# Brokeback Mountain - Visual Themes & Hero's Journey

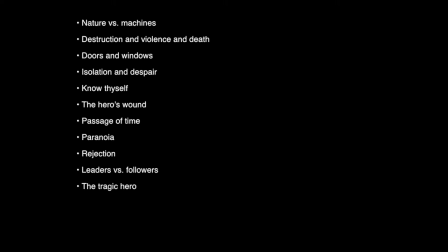Hi guys, my name is Arielle, and this is an essay on the themes in the film Brokeback Mountain.
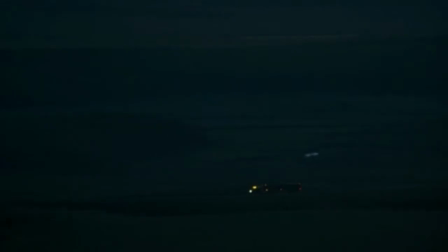We open on a darkened landscape, a truck traveling down a road. It's a machine carving through nature.
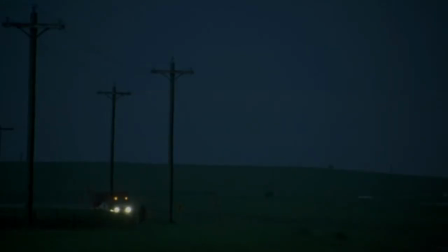And it's right that our main character, Enes Del Mar, the tragic hero of this tragedy, appears from this.
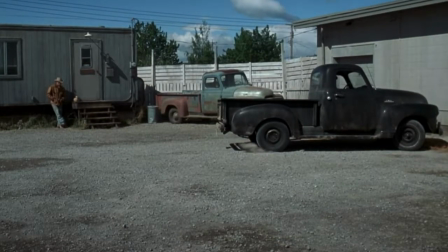It doesn't take long for his counterpart, Jack Twist, to arrive in a truck as well. But his truck backfires. Jack has trouble with machines. Rightfully so. But he doesn't have trouble with eye contact.
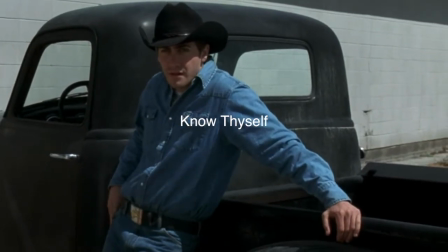He knows who he is. He knows himself. He isn't afraid to look, either.
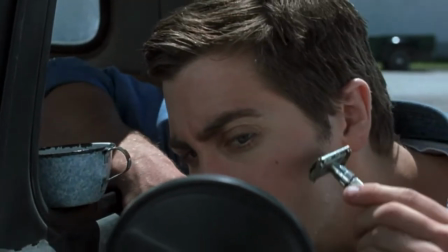He isn't unsure of introducing himself. He's pretty sure-footed in his gentle approach.
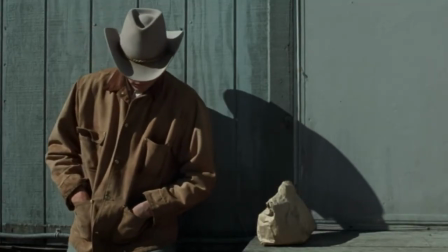Ennis, on the other hand, avoids any engagement. He leans against the man-made structure for physical support.
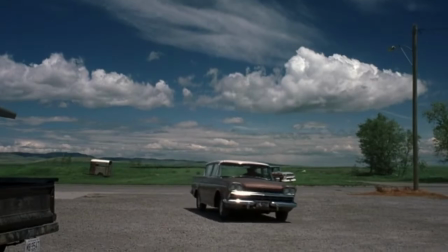and uses his hat to shield his own gaze and hide the lack of confidence in his eyes. We see Ennis is skittish.
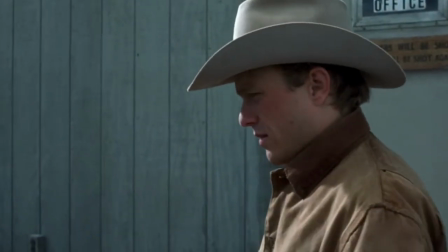He jumps when Gary's car barrels into the lot straight for him.
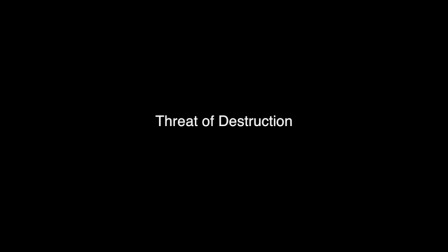This is the first threat of destruction and death, and it'll be a constant theme for Ennis.
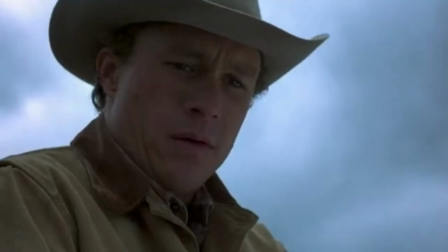He is always on the lookout for this, always sure the world is coming to get him.
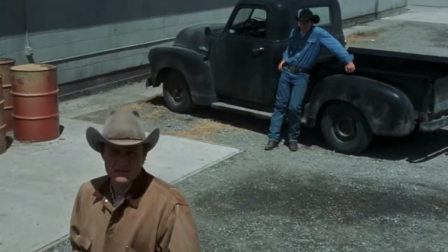Once the mission has been assigned by the gatekeeper, we can see more differences between these two characters.
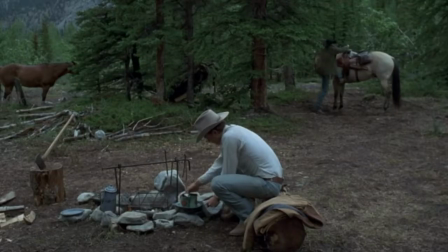One is clearly a leader, and one is just a follower. The scene with the skittish horse represents Jack ease with being dominant.
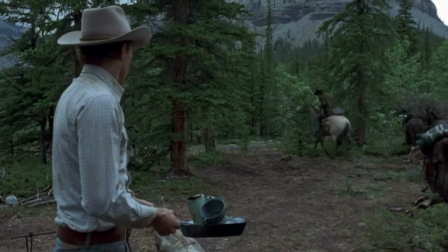He's obviously a gentle, friendly guy based on his openness at Gary's office and the bar scene.
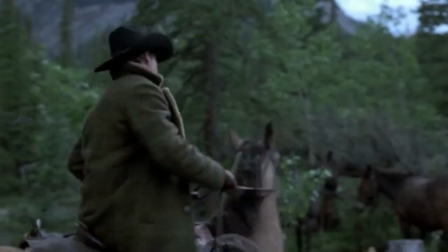And true dominance means you are self-assured in your own power and your ability and authority.
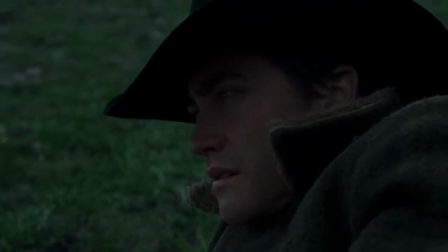Ennis cannot help but be attracted to Jack's dominance. It should be noted that Ennis states plainly on the mountaintop, I'm not queer.
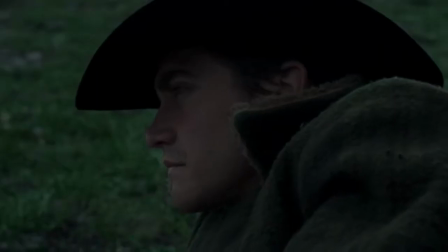To me, this means I am not a homosexual. Jack replies, me neither.
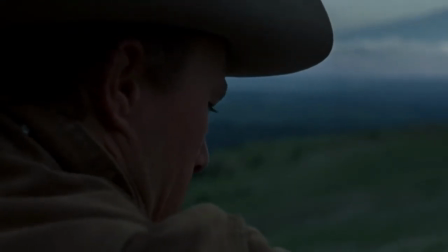To me, this means I'm not broken. I'm not wrong, adroit, or queer in that sense of the word.
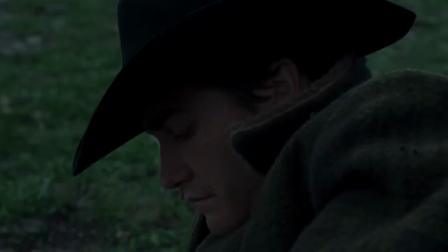I'm not implying the characters actually mean this, but rather this is how it can translate thematically.
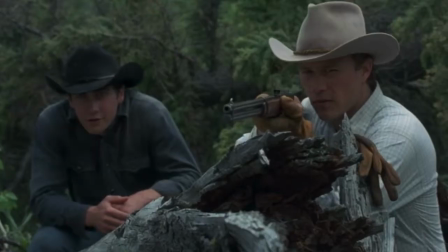Ennis is refusing himself. Jack accepts himself. They are both enjoying each other's company in this open landscape.
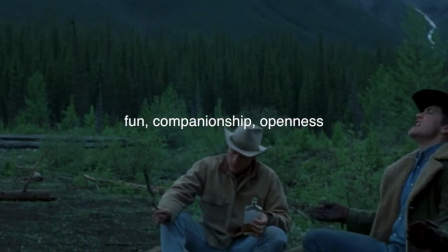There is an easygoing, simple life that they're getting a taste of away from civilization.
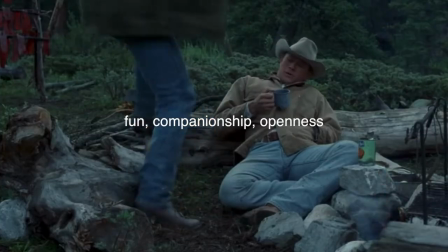One might say they're both searching for fun, companionship, and openness.
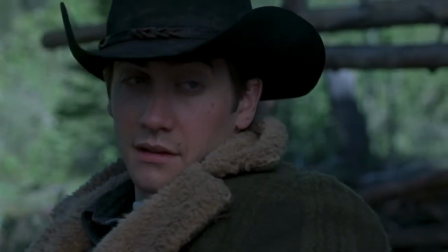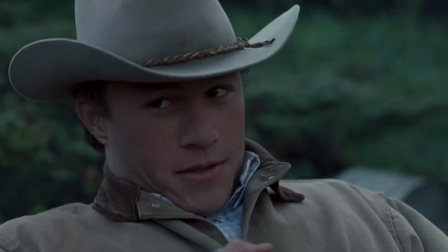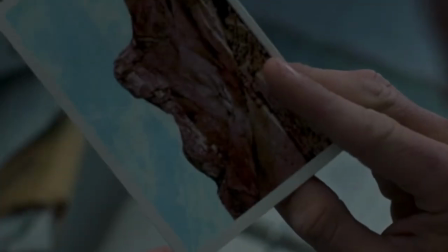Nature and landscape play an important role in this film. The two peaks representing the two characters and their relationship to nature.
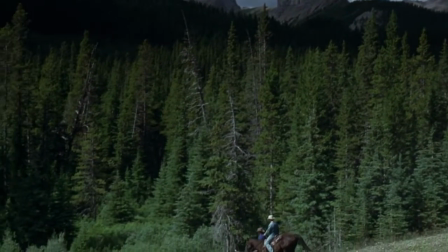The open landscape represents the openness and freedom they find in their relationship.
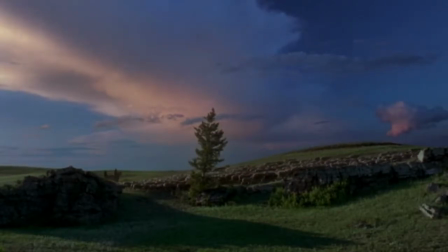And there's beauty here in the simple life. There's no doors or windows like we'll find in town.
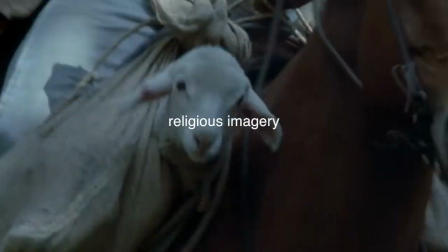It's a type of Eden or utopia, a heaven on earth. There's also religious imagery here, with the sheep that they are herding.
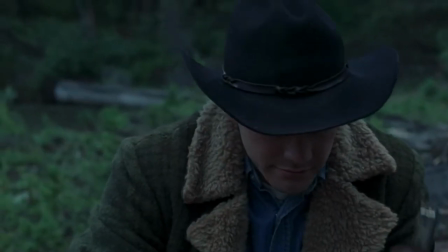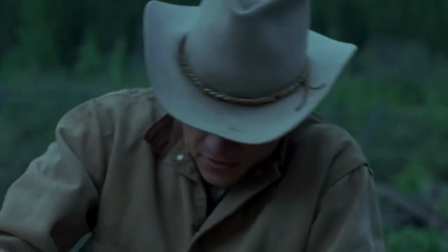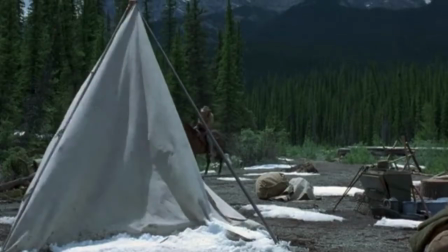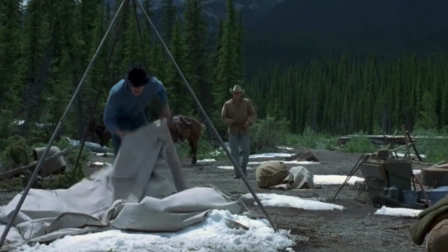And just like that, it's all over. Their time on the big rock candy mountain has come to an end, and they're expelled from paradise.
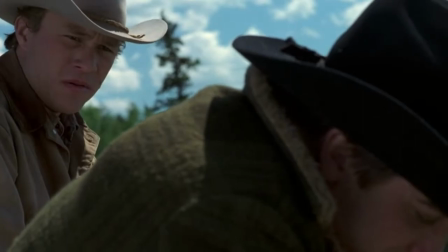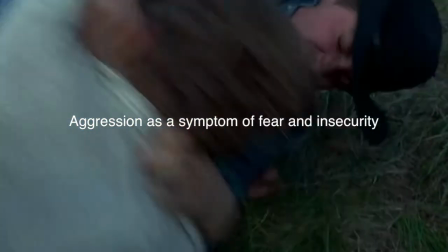We see Ennis is acting out in aggression as a symptom of fear and insecurity.
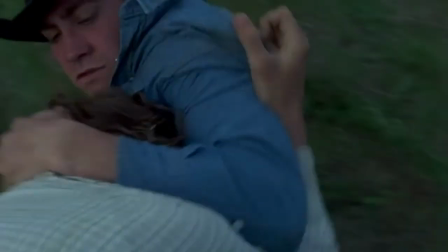Love is not always warm and fuzzy, and there's part of him that blames Jack for the way he's feeling.
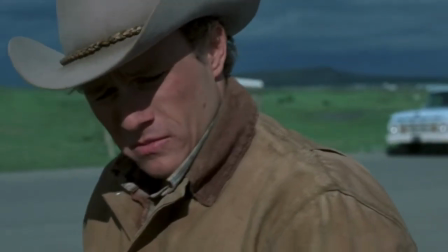We see the despair in both the characters, but it's most pronounced in Ennis, who's been hiding his feelings the whole time.